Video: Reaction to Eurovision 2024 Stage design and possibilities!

over there in the background can you see it it made it can you see it it this what I did with the lights over there made a little difference a little difference but it lit it made a difference so imagine that you can put some other light sources over there to create this
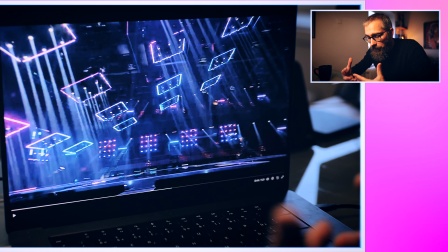9:18 nice bokeh background which will have the very impact on this filmic feeling if you would like to for example in steady comes
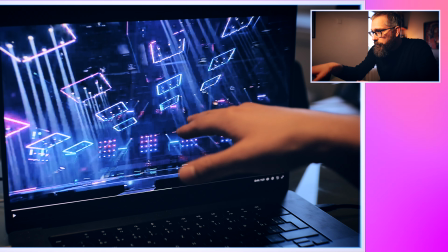9:27 you well always there will be something so you don't need to even you will have public over here you don't need to use them as a light source or filling this
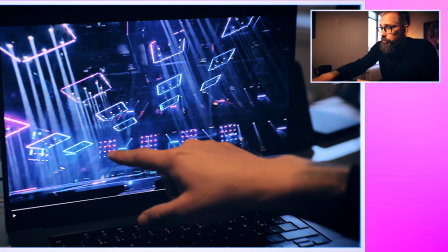9:35 will be looking much better and also all of those little lights they will be also
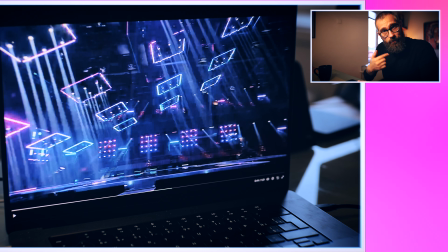9:40 able to spin rgb like you know so you can they are still movable it's
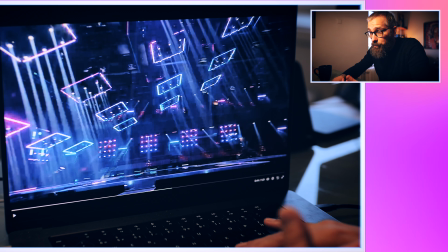9:45 every single element is interactive which is brilliant even
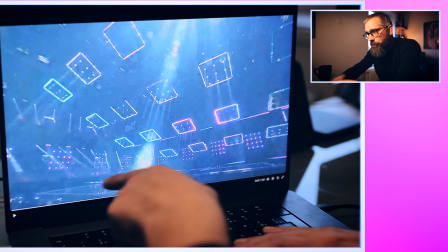9:51 though here those lights don't do don't change colors trust me if they are able
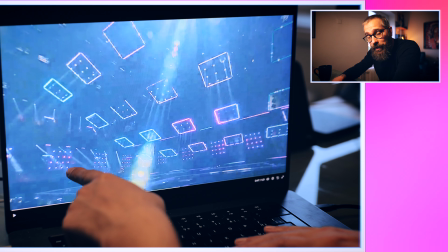9:56 to be blue and and pink over here in gradient they will definitely be able to
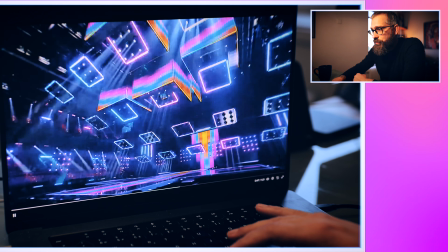10:01 smooth blake whatever don't do those effects this
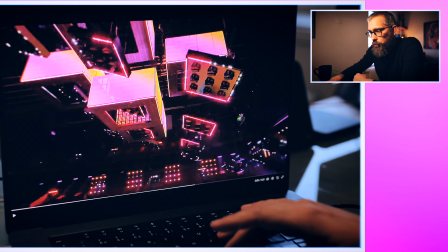10:07 is just so good and here we go those cubes which also creates and breaking
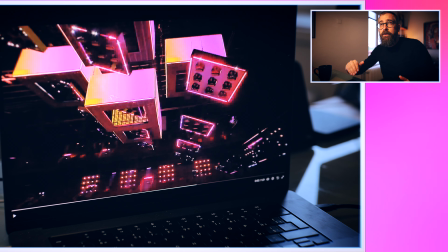10:12 up the flatness of the stage I think that worst thing would happen or how I
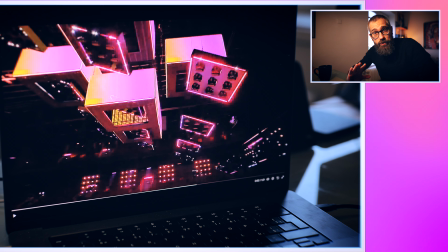10:17 perceive the stage from last year was that it was very flat it was basically an LED box nothing else it was just LED on the floor LED wall LED
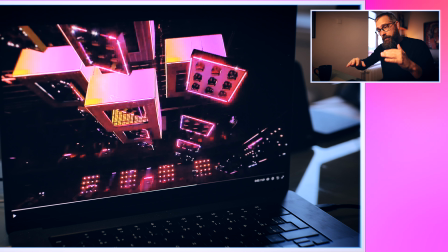10:27 walls around a box in here and this is this maybe looks nice
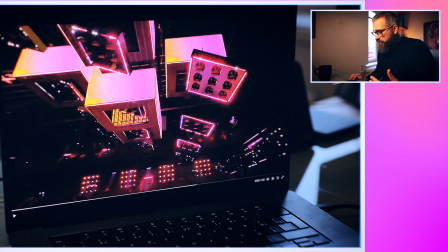10:32 in the arena but it gives or it kills a little bit of perspectives in the cameras because it just don't bring any depth it's just walls
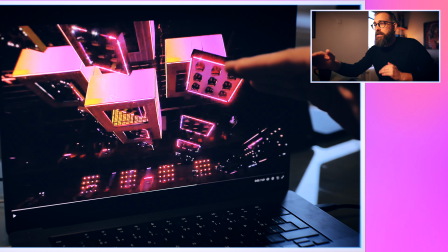10:42 and in here you can see that those elements are moving and they're breaking
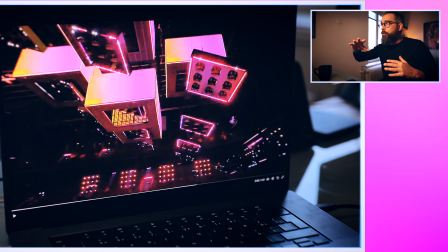10:47 all the rules they're they're breaking the view
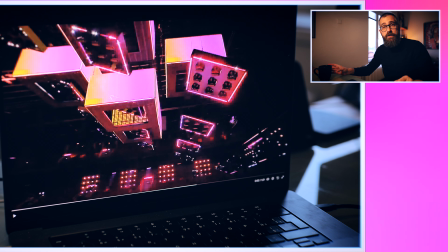10:52 and breaking the view also in photography it's always great when you have some foreground when you have some your subject basically your central focus and then some foreground that you work with space a little bit
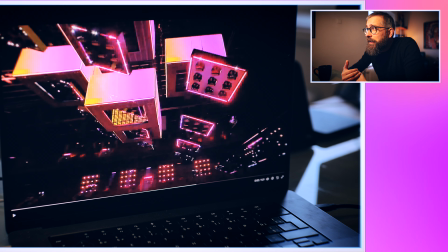11:06 i think this is it's not a like crazy rule you don't need to go by the rules
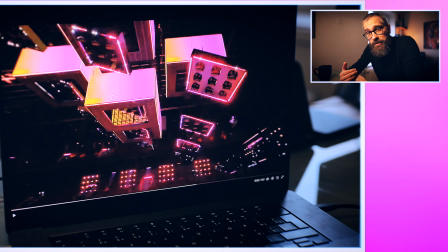11:11 by the books this way but it's very nice that you're breaking it because for the brain it
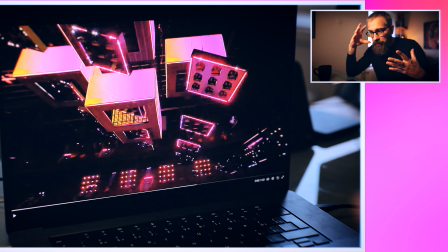11:15 automatically looks better when there is something what breaks your attention or it's
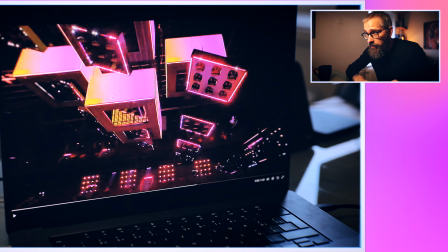11:21 not perfect imperfection makes perfection and those cubes will help to create all those various structures various things which we actually saw in 2016
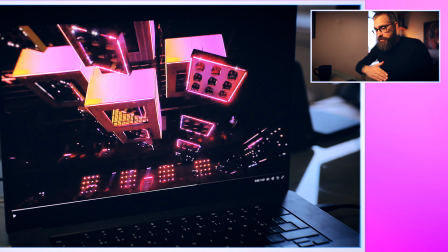11:34 for example at Eurovision in Stockholm which was also brilliant because it was Cascade in here we have
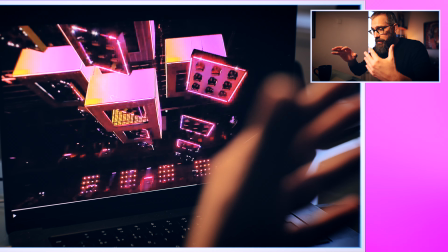11:41 a different approach very smart approach and the approach which can also create some other possibilities
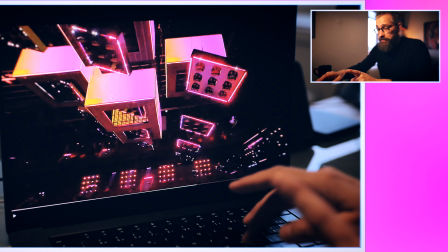11:48 for stage design because you can play with those elements and as you can see they are very fast it's